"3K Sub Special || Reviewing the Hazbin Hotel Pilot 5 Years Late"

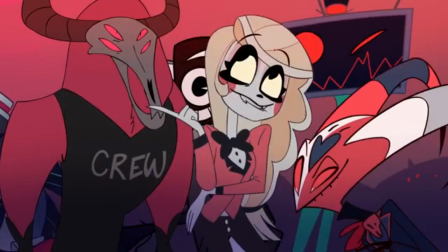4:05 So, to lessen the casualties, Charlie has been working on a passion project for a while that would rehabilitate sinners,
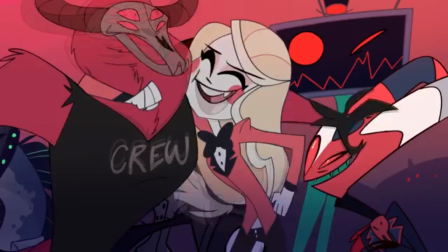4:11 believing that people can change and a second chance should be offered and the redemption would prevent,
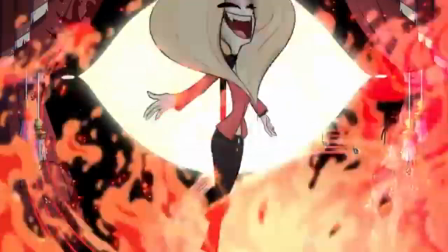4:16 or at the very least cut down on hell's overpopulation. In a way, Charlie reminds me of a little of a fairy from Homestuck,
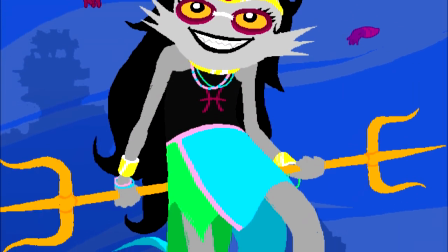4:22 both being absolute sweethearts that want the best for their people and offering a solution to the endless cycle of violence their societies are infected by,
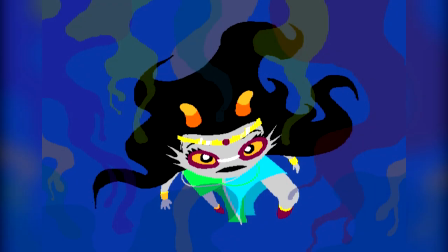4:29 even if their idea is a bit too optimistic for what they're working with. too
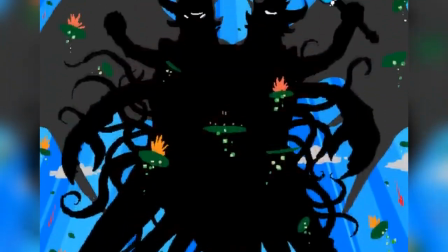4:33 bad Fafari and her friends got swept up in a game and the apocalypse it triggered and was killed off so her dreams couldn't even be put in motion.
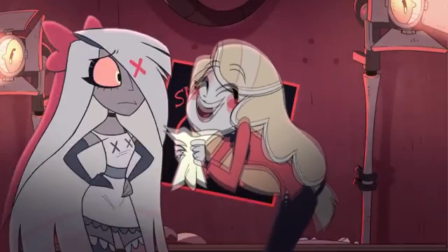4:40 Charlie prepares to propose her rehabilitation plan for the segment the local news begrudgingly brought her on for,
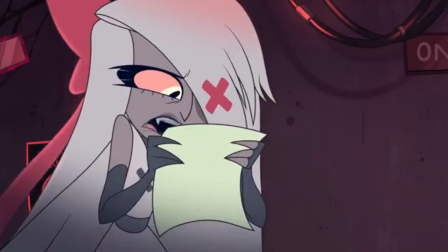4:45 where she'll explain the process and try to persuade Hell's viewers to give it a shot. For anyone starting a new service or plan for even small social changes,
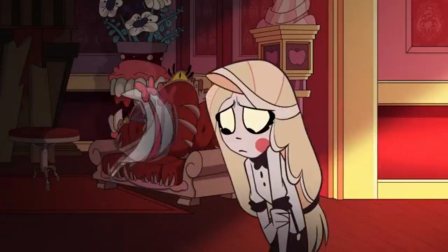4:53 a step you don't want to skip is having a social proof to present that'll convince people that success is possible and that'll make them want to join.
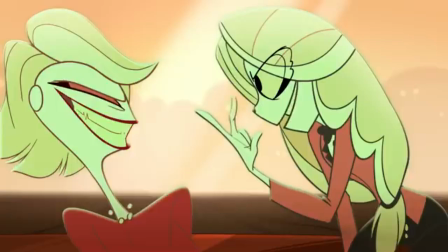5:01 For Charlie, she's got one test client that shows promise and can act as her social proof.
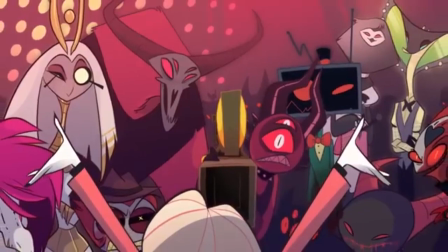5:05 Put a pin in this. Her pitch goes about as well as expected.
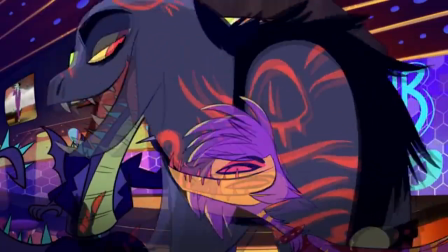5:09 The idea of a hotel for sinners is laughed down by everyone tuned in, and since there's a lot going on screen,
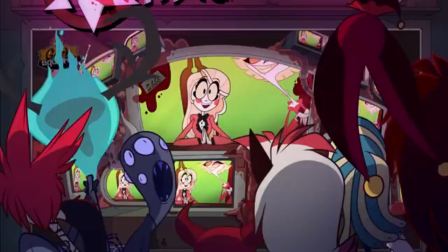5:15 this gives me a perfect excuse to talk about the art direction and character designs.
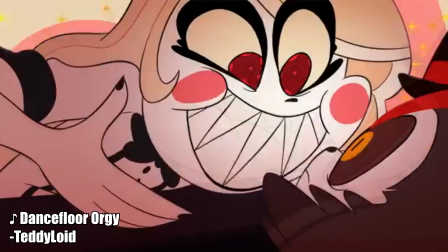5:20 Vipsy Pop has an art style that you either really love or you really hate, and it's easy to see why.
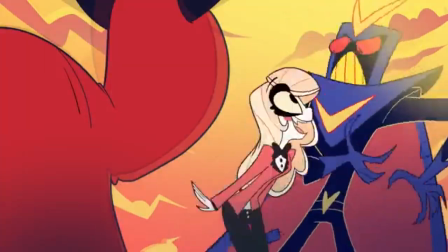5:27 A lot of the character designs have so much detail put into them and make them interesting to look at,
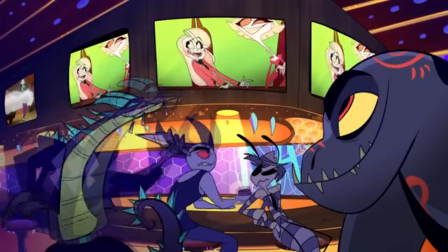5:32 and convey the whole demon and goth aesthetic, but at the same time, you have some that are
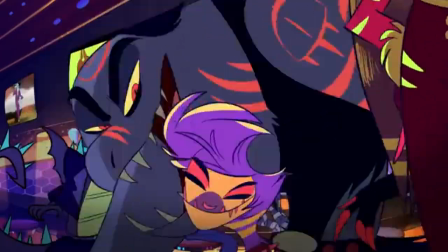5:37 over-designed to the moon and back, even if they're just in view for a few seconds.
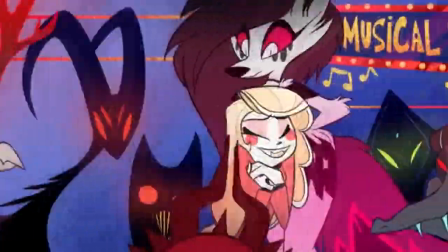5:41 We're talking nonsensical, cluttered, deviant art OCs that a middle schooler getting a bit carried away with drawing would come up with.
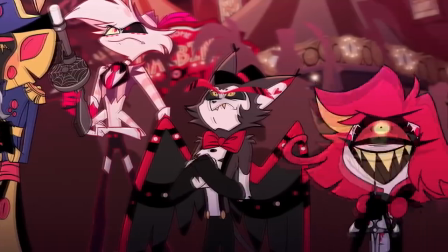5:48 Which is funny because a good chunk of our main cast are characters Viv held on to since then and likely where her emotional maturity stopped.
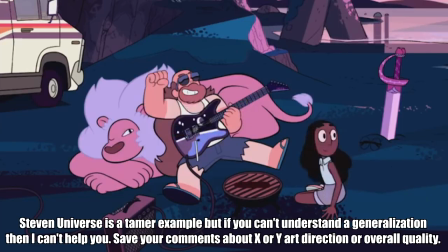5:55 Granted, the 2010s overall has had a problem with overly simplified character designs,
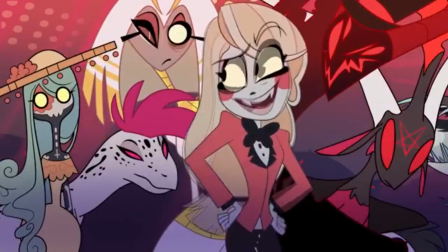6:00 and it's nice to see a production that's not afraid to give a few more bells and whistles to the art direction,
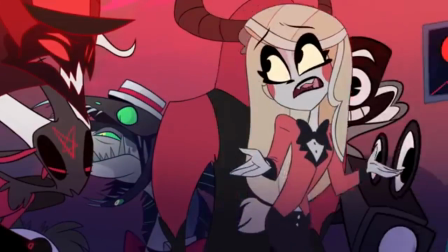6:05 but there's cases in here where the overcorrection is comical.
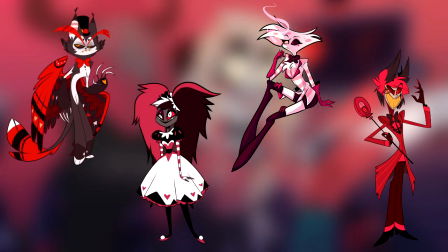6:10 Husk, Velvet, Angel Dust, and aspects of Alistair are probably the most ridiculous ones.
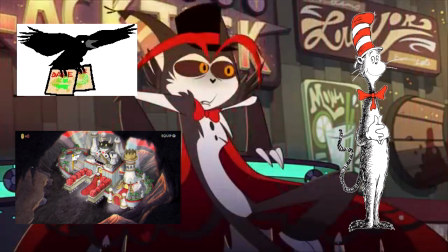6:15 Husk being a rambunctious crow casino cat in the hat is as silly as it sounds, and I don't know how I'd modify it while still keeping the same idea.
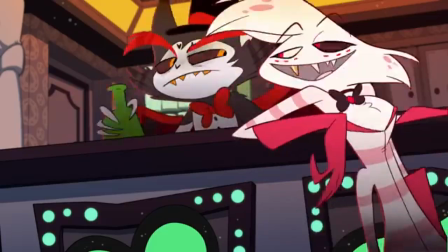6:23 Angel being a spider in a skinny twink, besides outlining a very common pattern with Viv's male character designs,
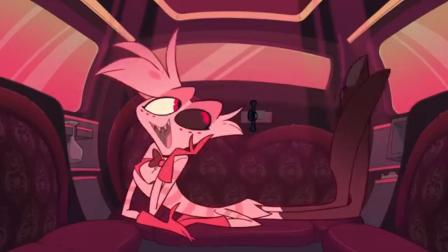6:30 has one of the more difficult to animate looks because that's another set of limbs to keep track of,
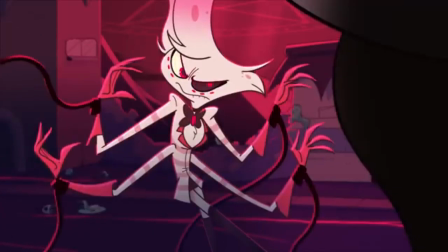6:35 and thin objects are a lot harder to keep consistent than thick ones.
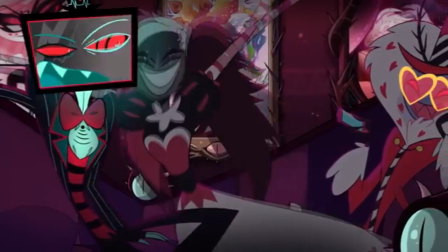6:39 Velvet's pilot design looks like gothic Lolita chords that even Milanu would think looks too silly,
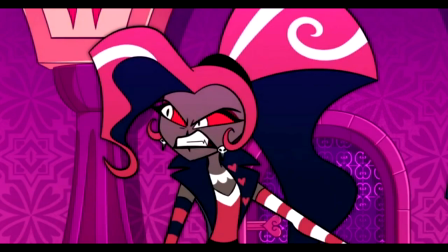6:45 and her first appearance in the full release is going to be the most stylish and balanced that design can get.
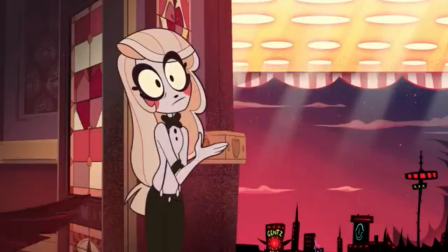6:50 And Alistair's haircut is so goofy that if those tufts were intended to be ears to match his deer motif,
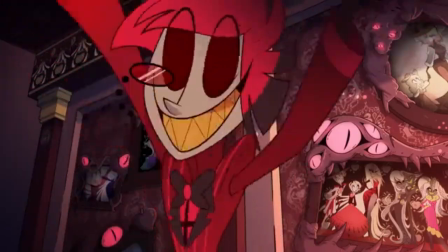6:56 a couple of lines and a small pop of accent color would do wonders to communicate that better. There's also a certain controversy about Velvet and Alistair's designs that I'm neither interested nor qualified to talk about, so let's leave it alone.
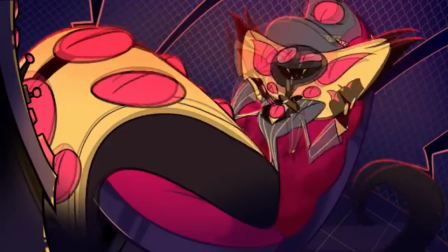7:07 Also, I almost forgot, but the amount of eyes on Serpentius is just ridiculous.
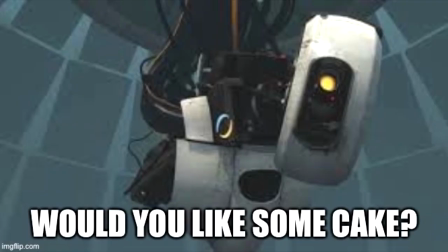7:11 But if you want to know what really took the cake, ate it, and made an overused meme out of it when it comes to Vibsy Pop character designs, look no further than Beelzebub.
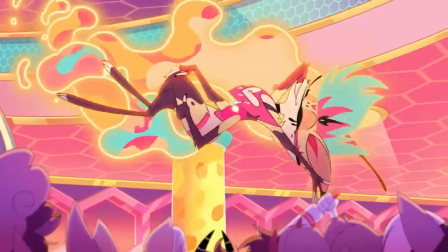7:20 All I'll say now, because I could expand my thoughts in the Hell Scandalous Showman overview, is that I can literally feel my hand
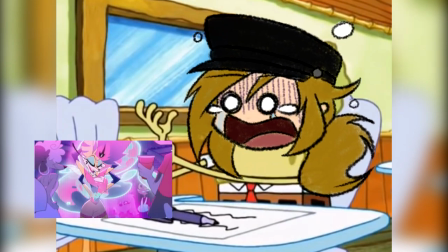7:29 cramping just looking at her, whether she's standing still or in motion.
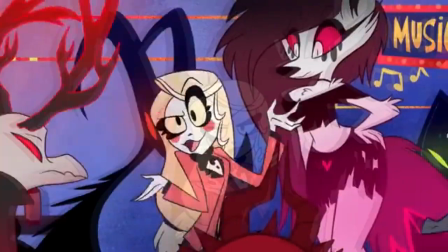7:33 Speaking of, yes, those are indeed the prototype designs of Blitz and Luna. Moxie's in there too, supposedly, but I can't find him.
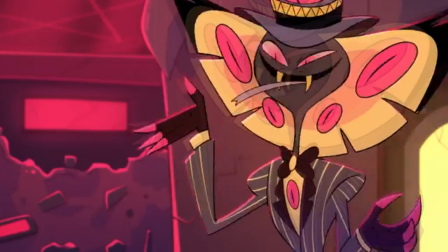7:40 As for these color palettes, there's no dodging complaints of me being an unpleasable tampon holster about it, but the amount of red used is absurd.
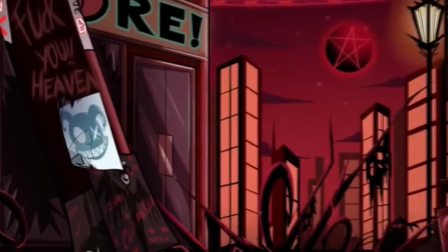7:48 It's hell yes. But it wouldn't hurt to use a few more Halloween colors like purple, orange,
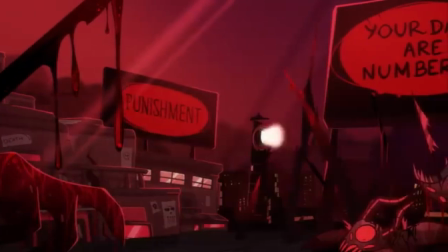7:54 and even yellows and accent greens in the backgrounds to differentiate different times of day and other settings.
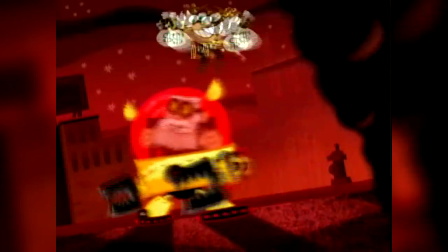7:59 For comparison's sake, look at any shot from El Tigre and the various colors over Miracle City.
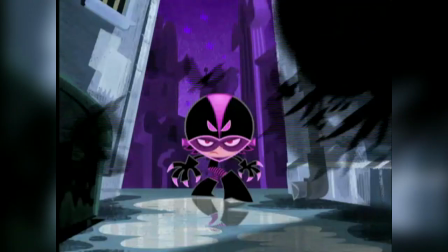8:04 A similarly dangerous place,
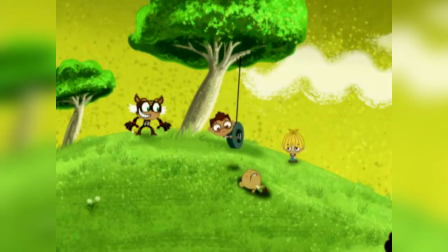8:06 but just having earthy tones for the city buildings and letting the tone and time be set with the color of the sky and lightly tinting everything to match works wonders.